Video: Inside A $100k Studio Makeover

You're really adding so much spatial dimension to it, and you're adding so much more of this emotion. If you're not using light, you're missing out on a ton. All right, so to explain a little bit about what's happening here, we've got this massive, massive softbox here on a key light.
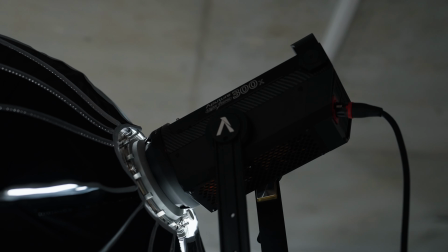8:29 Key light stands for key primary. It's an easy way to think about it. The primary light here is the aperture 300x. And what this does is it allows us to illuminate the space with a massive surface area of really nice soft glow.
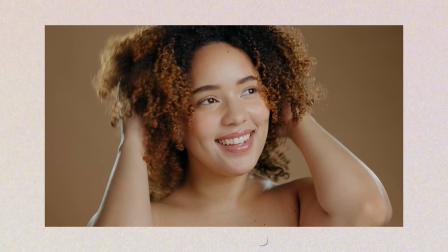8:42 And that gives you kind of this shampoo commercial movie star look.
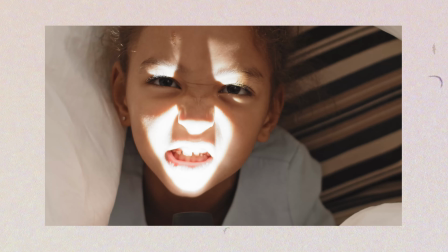8:46 Instead of like if you pictured a flashlight in your face, the exact opposite of that harsh lighting on you would be this soft glow. That's number one, super important. Number two, we also have lights around you and behind you.
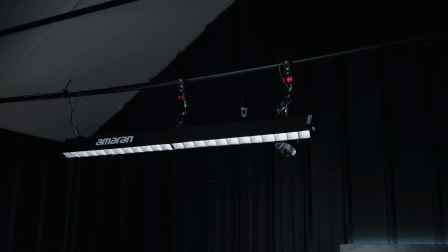8:59 And what that does is it allows me to be separated from the background. It's super, super important because if I was just lit from the front, and a lot of people do this by mistake, we blend into the background, especially for those of you like me who have darker hair or like to wear darker clothing and your background is dark, for instance, right? You really want to be able to separate yourself by having more lights to cast shadows on the top of my shoulders, top of my head. And it just brings your whole studio into this 3D realm instead of a 2D flat image.
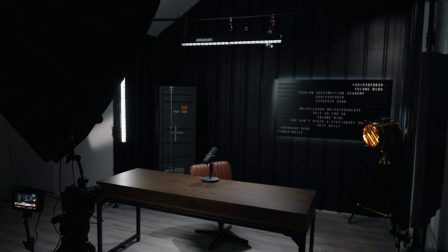9:28 And this really here is an art form. Our team did a really good job, and I'm so impressed by the level of detail,
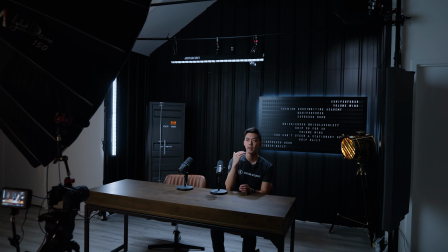9:34 because moving a light just a tiny bit left or right, forward or back, or raising the brightness or changing the warmth of it,
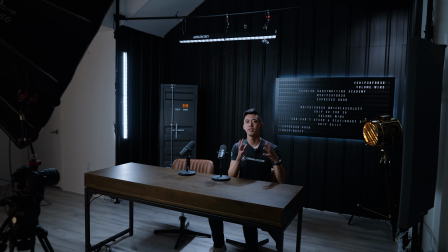9:40 what we call the color temperature, massively changes how the lighting looks. This is actually in movies how you get someone to look like a villain versus someone who looks like the good character that you can empathize with. It's all in the lighting. And then finally, another type of lighting that a lot of people overlook is what we call practical lighting.
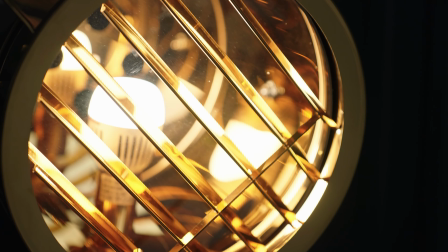9:58 Practical lights are the decorations that have their own illumination. They're not there to light you, you're the subject.
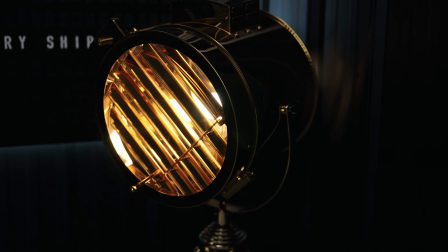10:05 They're more lights as the decorations themselves. So here again, sticking with the shipyard, it just kind of fits the vibe.
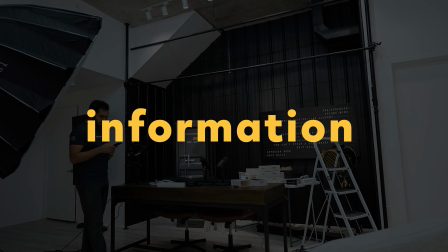10:11 All right, so that was a lot of information. I think it's time for the final reveal.
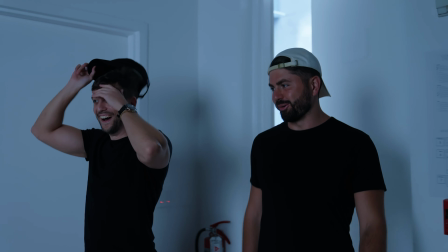10:19 No way. Oh, oh my gosh.
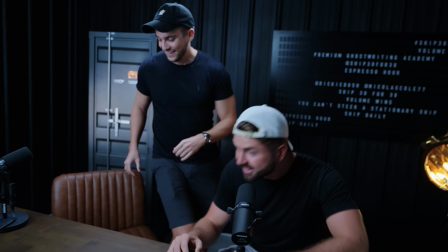10:23 All right, let's get in. Strap in. Our new home. Our new home base. Comfy seats. We're gonna be here for quite a bit. Shout out to Dream Studio for helping us build this.
To be honest, I'm extremely impressed with how it turned out. Oh yeah.
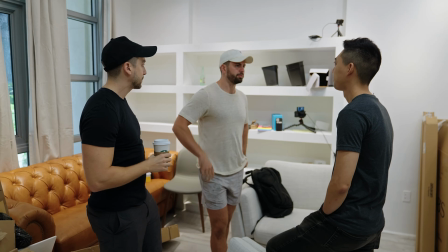10:41 I had an idea of what this was gonna end up as, and this, I can pretty confidently say this is 10 times cooler than what I thought it was. And especially, you can see that, I think we probably have some B-roll or some reaction footage that we can throw in there,
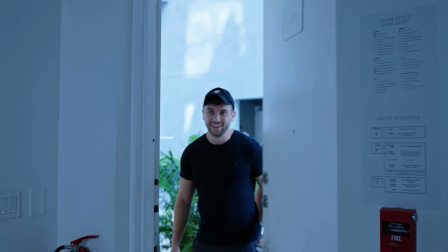10:54 like at this moment, of us seeing ourselves on that screen for the first time.
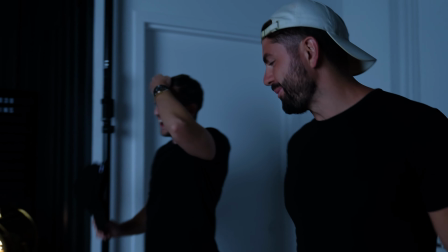10:59 It was like, I was mind blown.
Oh. Yeah. That is different.
And way hearing different. Ourselves, the recordings, everything, we sound better.
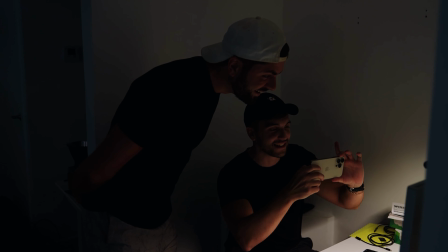11:05 It's awesome. It is. It is really cool. So if you guys need help with any of this, hopefully this video was helpful to you. But if you guys are in a similar boat where you're running a business and you don't have a lot of time to dedicate to this, our team is happy to help you if you guys want to get in touch. Links are going to be down below. Highly recommend. Do not try to do this yourself. Thanks, man. Listen to Dickie and go check out his channel. I've personally learned so much from your content. Mm. Thanks for putting out all this stuff about like the business side of things. The studio is going to propel us to the next level. Big thanks to you for setting this entire place up and excited to see where it goes. Thanks, man. Appreciate you. Let's go. Sweet. I want to say a huge thank you to our entire team for putting this together. And thank you for watching this video. I hope you guys learned a lot from it so that when you go do your own studio builds, you can actually get through the whole process without too much headache and overwhelm. Boom. Awesome. Well, thank you guys. We'll see you guys in the next one. See ya.